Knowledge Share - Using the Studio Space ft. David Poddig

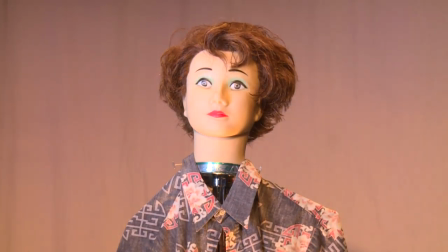[24:28]
We're very lucky again that we have portable lights so we don't have to plug in and have a studio like that but I you know I am
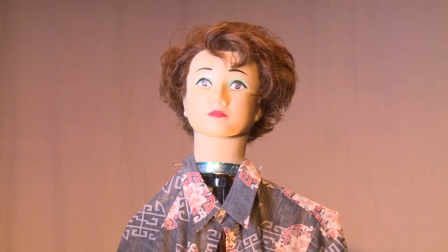[24:37]
uncomfortable that the one side of the face is a little darker than the other because there's so much light here so let's take a floodlight or a more broad light and
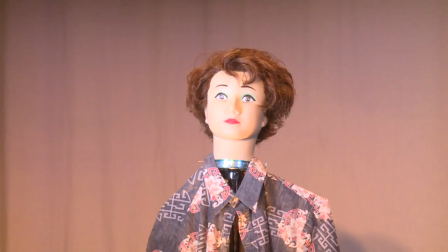[24:55]
introduce a
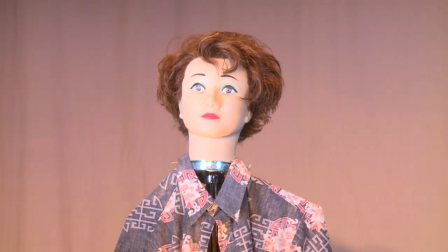[25:01]
way to kind of bring a little bit more texture to the face by doing that. Okay? So now you can see what happens when you do different kinds of things with lights.
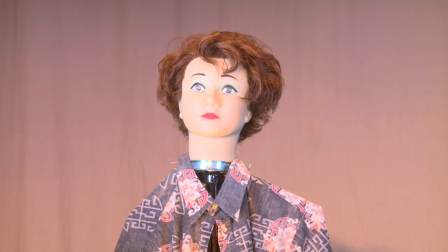[25:14]
And remember when we started talking about this, you want to be able to transfer what you have in this unnatural space. We have a lot of control with lighting and things. We want to be able to take it into the classroom when we were making a video presentation.
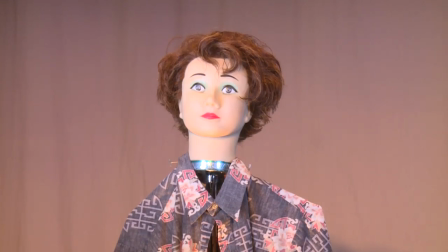[25:32]
So now you can see that you can do some of the similar things to model with light,
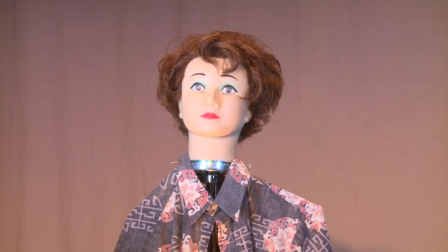[25:37]
to show light and dark spaces by bringing a couple of lighting fixtures with you and changing it. Again, why do we do this?
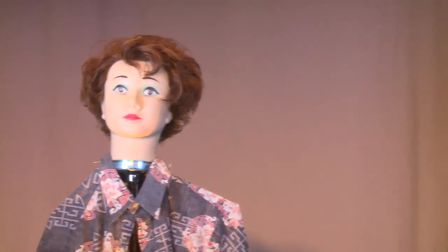[25:47]
Reiterate, to bring the subject away from the background, to bring the subject back to the point of interest in the presentation. That's the reason why we do it. So we try and make something different than the everyday presentation.
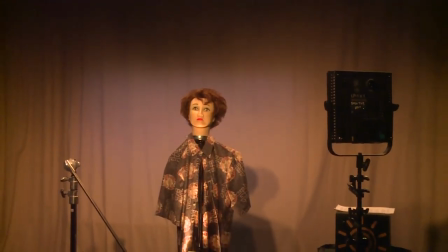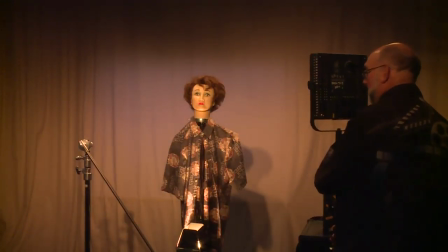[26:17]
He says, gee, we've been here half an hour, and all we looked at is the modeling dummy.
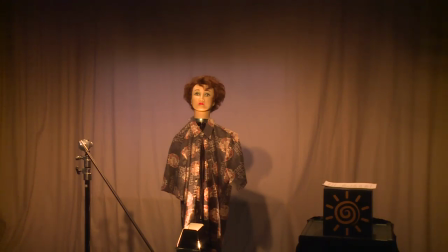[26:26]
It's all right. We've got something else to look at soon.
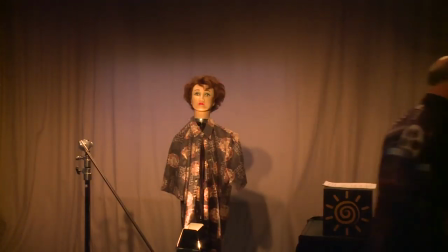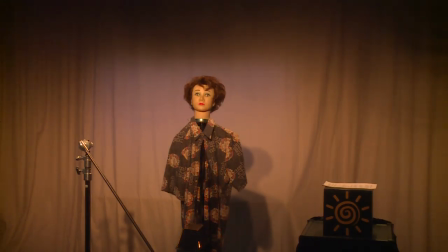[26:36]
Okay, don't be surprised when we take some lights out here. And now, I
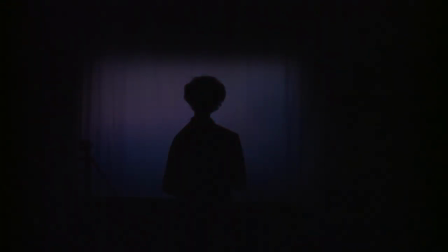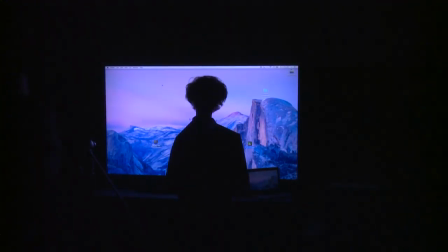[26:55]
want to show you another thing that we can do in the studio. And that's to create an even more artificial environment within an artificial environment. And that's to use green screen technology.
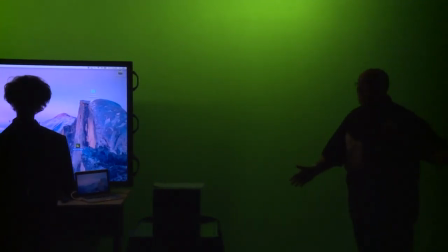[27:11]
So wow, all of a sudden, you've got a green wall to look at.
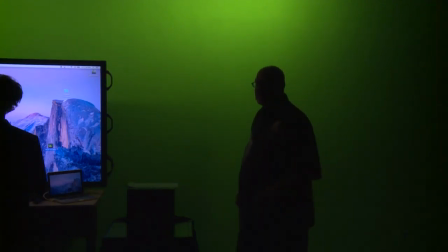[27:16]
Now, some people who have worked in television and in media know that electronically we can remove that green and put anything we want behind the object. So now I'm going to show an example of green screen technology. We're not going to actually do it, but I want to show some of the things that we are capable of doing with green screen technology here on this campus.
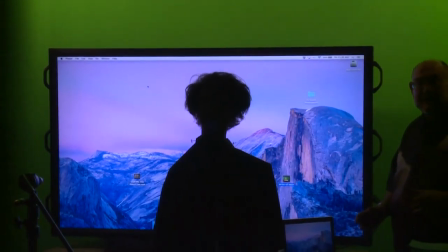[27:48]
So, let's take a look first at a basic green screen model.
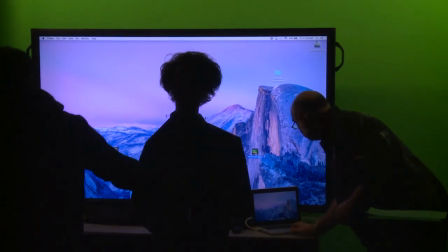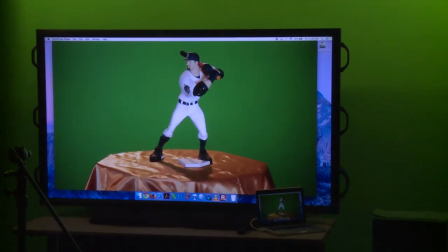[28:04]
If you notice that this miniature baseball player is sitting in front of the green screen.
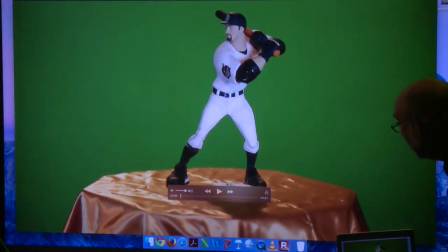[28:17]
And if you have a lot of fun,
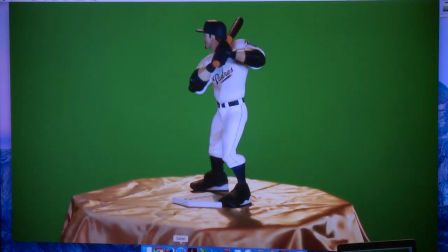[28:23]
you can make the figure rotate.